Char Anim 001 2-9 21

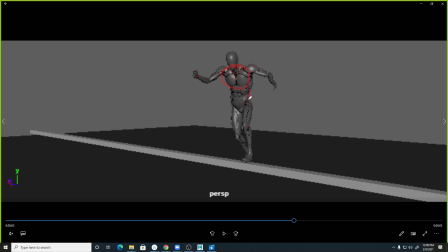You're getting some sort of strange like pelvic bend here or something like that. So there may be another control that allows you to kind of rock the hips back and forth. But really the character, it's like their spine,
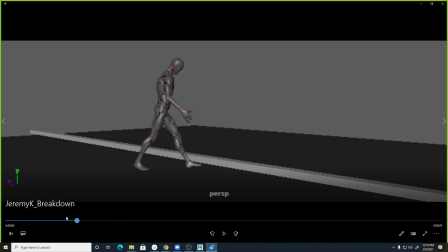the line of action on the spine really kind of stays somewhat straight throughout most of this. And I think that like right here, as they're shifting here, I would expect, like you would kind of,
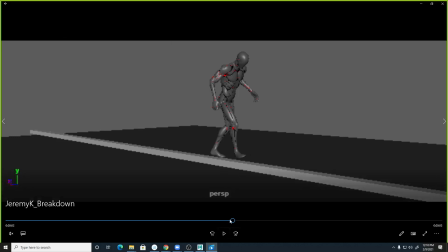rock your upper body a little bit, right? And maybe as they're losing their balance right here, and
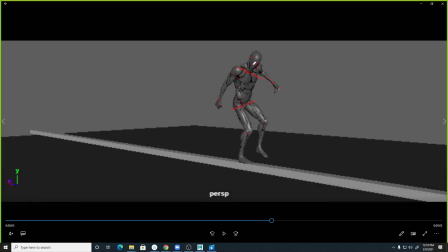this hip goes down, this shoulder would go that way, right? And you would end up with this arc in the spine like that, right? So it feels like the spine is just not reacting to what the lower body is doing quite as much. So maybe double check your reference.
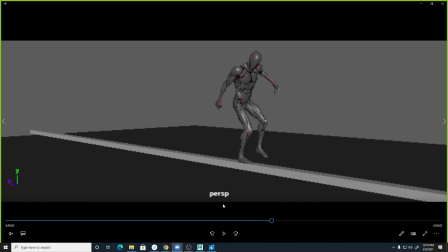The weird thing is in like realistic animation, like photorealistic or like motion capture, that isn't very exaggerated. But when you watch it on a keyframed character, it always seems underplayed.
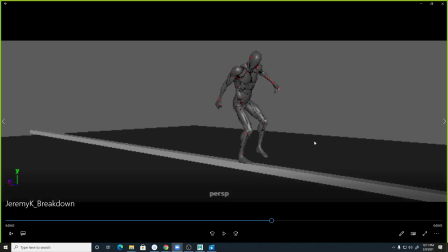And usually that's something you kind of have to ramp up a little bit or increase. And so that's my biggest note that I'm seeing. It also feels like you're missing some keyframes like this jump and stuff. And I think that's really what you were saying earlier about getting the feet lined up.
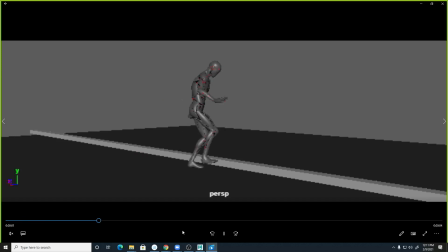Feels like there's still a little bit more information that needs to be refined about like how the character jumps. Right now it just kind of feels like he's just sliding from standing here to over here instead of doing like a hop over there.
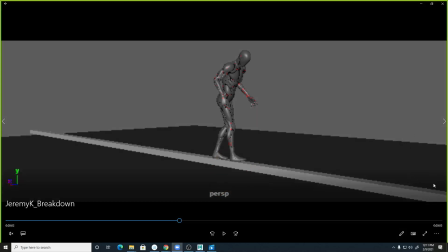And so I think I would work a little bit more on making sure you have all of the important information sort of nailed down with a keyframe.
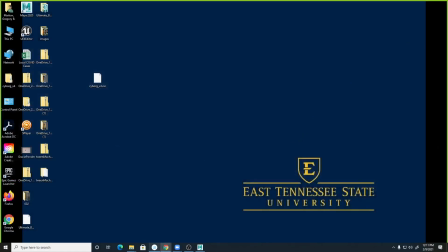All right. Oh, I lost my window. Where are we at?
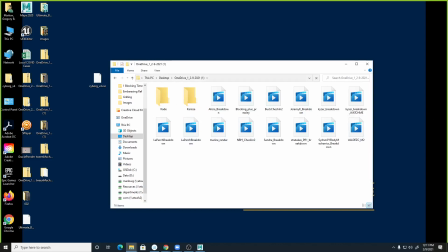This one. Sandra, I know you said you came a little late.
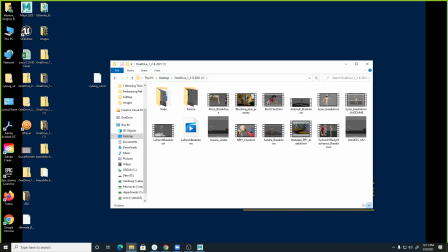If you want me to check out some stuff, we got the upload folder. You can put a file in there and let me know, and I can pull it down. So we're just going to kind of go through these relatively quickly. So Brad, I'm assuming you're wanting me to watch this one? Yes.
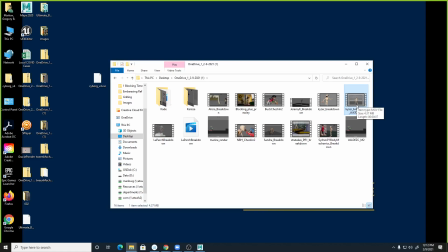The one that says watch yeah, me? I accidentally did a play blast of the wrong angle. Mm-hmm.
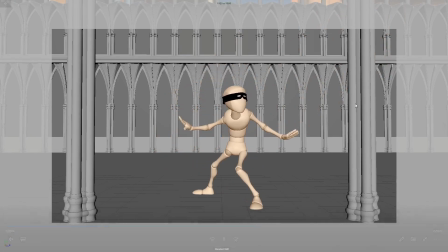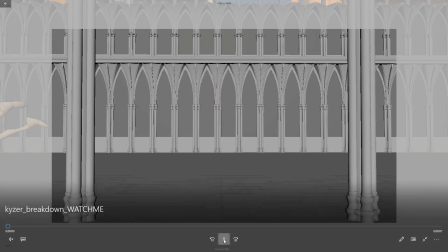Yeah, it's looking cool.
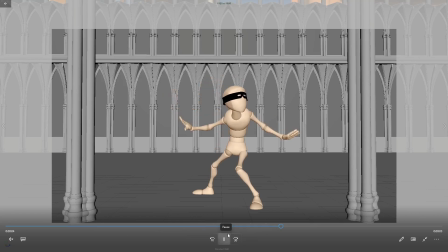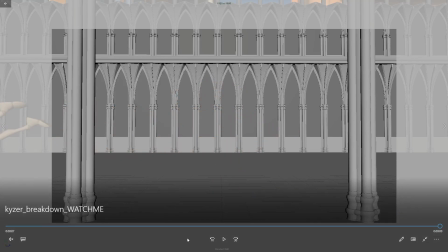Phones. Okay, just making sure.
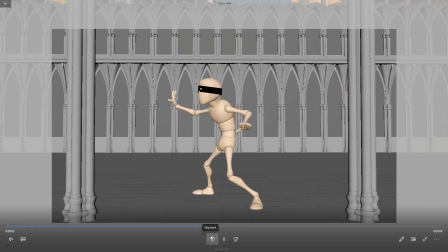So I'm noticing kind of like when the character's looking around, you're doing a little bit of this like head shake in both ways.
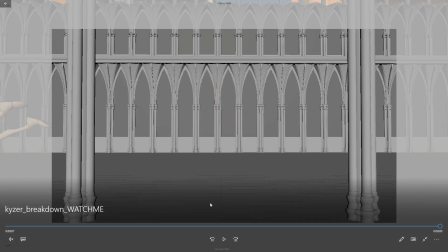Is that supposed to be like he's looking around and like eye darting back and forth? Yeah, more of that. I know you kind of suggested doing more kind of reference, and I shot some more and tried to make it look like his head was leading the action. Gotcha. but it kind of turned out a little funny,
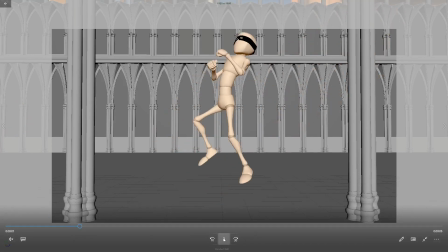and I didn't exactly have time to fix it, and I don't know what to do to make it read better.
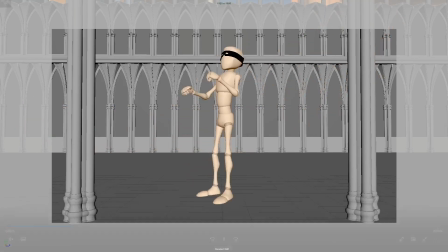Yeah. I think the little head wobbles are feeling strange to me at each turn.
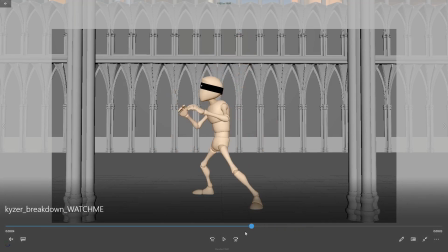The rest of it's feeling pretty good though. Like right here, like the way he does that, where he leads with his head and then that pulls his body over. I think that's totally improving what I was talking about last time with the head leading.